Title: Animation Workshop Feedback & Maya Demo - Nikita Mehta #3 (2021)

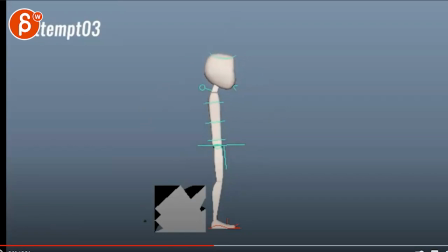442s
So if I go through here, see that you can see, still I would, I'm going to change tools here i would still lock this down here so that when
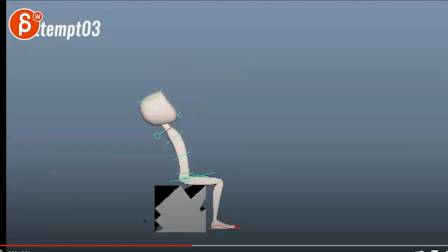454s
your character hold on it's youtube here that's why it's a bit of a pain now i can frame through so it's imagine your root is still locked on that cube this still feels better where it's it's going over the feet and now the getting up would have to be like i said going back
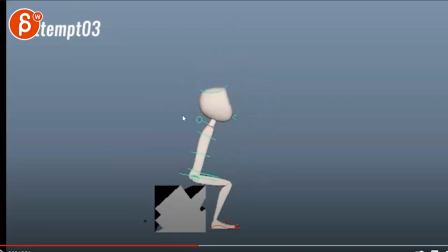472s
like that to reduce the fall forward like this still has a feeling of you really snapping forward and then going straight up and back versus that four momentum would still somewhere continue and you would have to count to that with a lean back
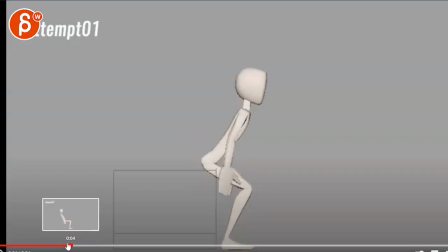486s
i feel like progression wise actually the earlier ones are to me a bit more successful in terms of again the weight distribution see how far we are over the feet and this is
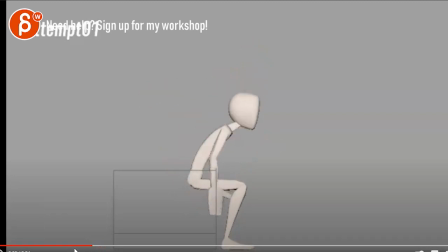498s
a less of a snap forward it's just fast but this feels like well if we slow this down a bit it's just a pose adjustments with a bit of a pause here and now we're getting up with an arching of the back and into a straight like that seems actually more successful this
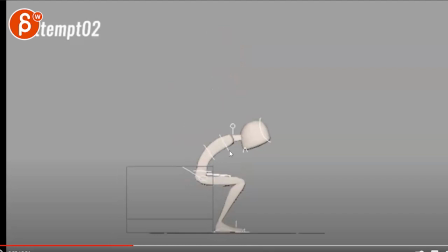515s
one again feels more like all right well let me lean over the feet for center of gravity here and now get up into this like that is also
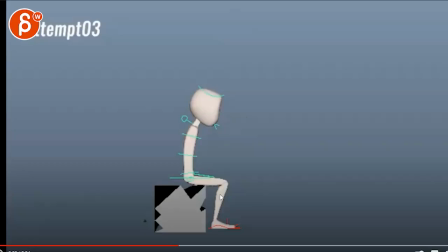525s
fairly successful this one gets a bit trickier like i said with the sliding root and all that forward momentum and then going back with that
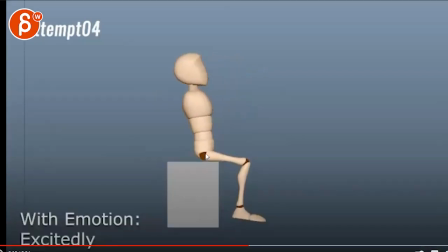535s
harsh hits there so i think this is less successful actually and then when you look at this one you still got the sliding root and i feel what's what's a bit more
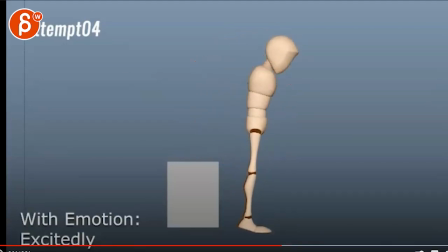544s
successful here is the the back and forth swing in terms of how the body momentum like that rise here forward back
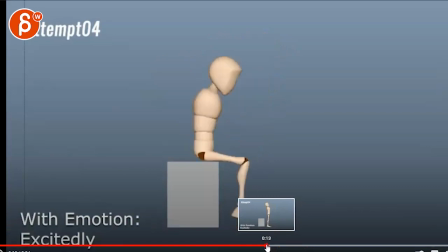553s
like that despite some of the harsh hits and there's linear keys this
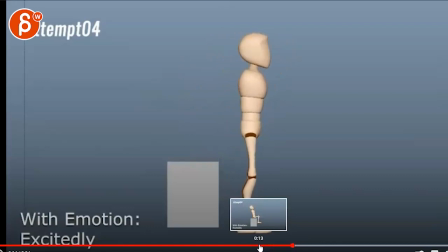557s
back and forward i think has a nice feel to it
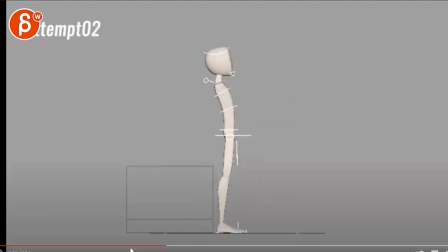562s
but it's still not quite as balanced as this in terms of where
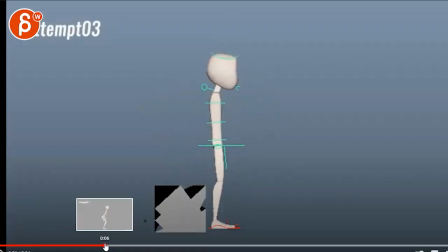567s
the body is for me it's one and two are more successful
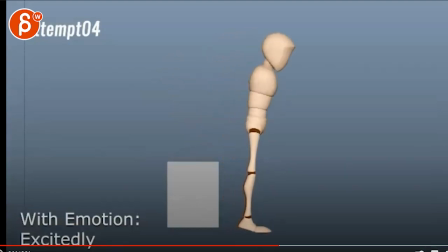574s
yeah three gets a bit wonky there so i feel like four is a bit better towards the end than three but generally in terms of the way and how this works in terms of mechanics i think two is the most successful one
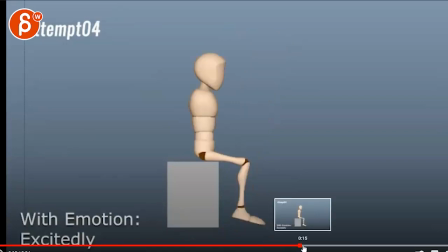586s
and then three is probably the least successful one but four
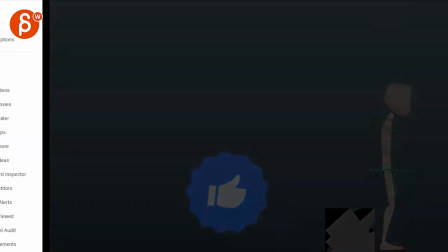593s
still has a few problems so let me pause it and just quickly going
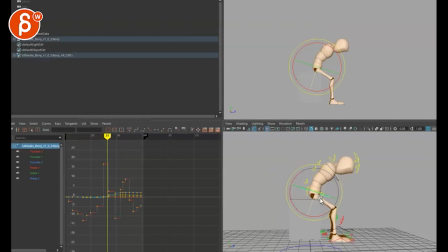599s
in there I'm just curious if that is that the hip here okay so if we have through there so what if we actually would keep it here I'm going to take all that off just to see see
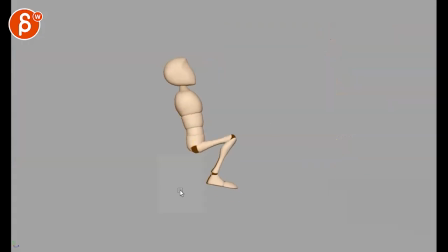618s
that in a way already feels a bit more successful just in terms of how the root stays put we're going back and again i would let me just see if
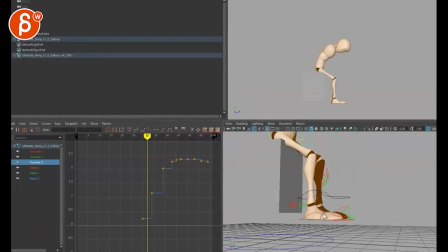629s
this is your lowest point here so i haven't really worked
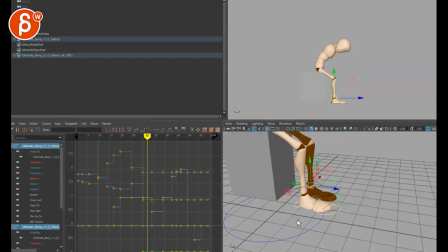635s
this right yet what is this okay these are the ones and you want to stay there okay so you have this and this and that is the actual low position here on 30 okay
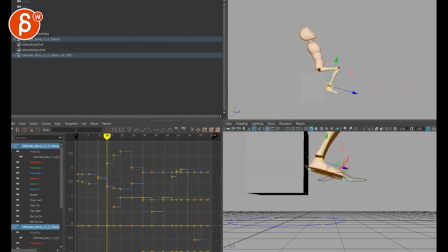649s
and you have this going up here so what if I take this here actually my timeline is below this
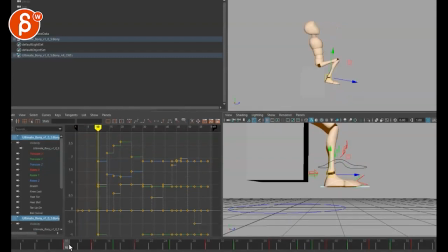662s
I just took 30 copied it over to here and deleted what's before here
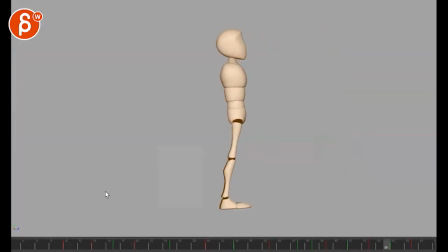668s
and now you can see how and again we
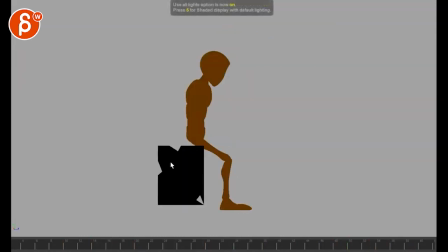672s
can make this strange what's going on in this mine it's actually not just the compression that's some weird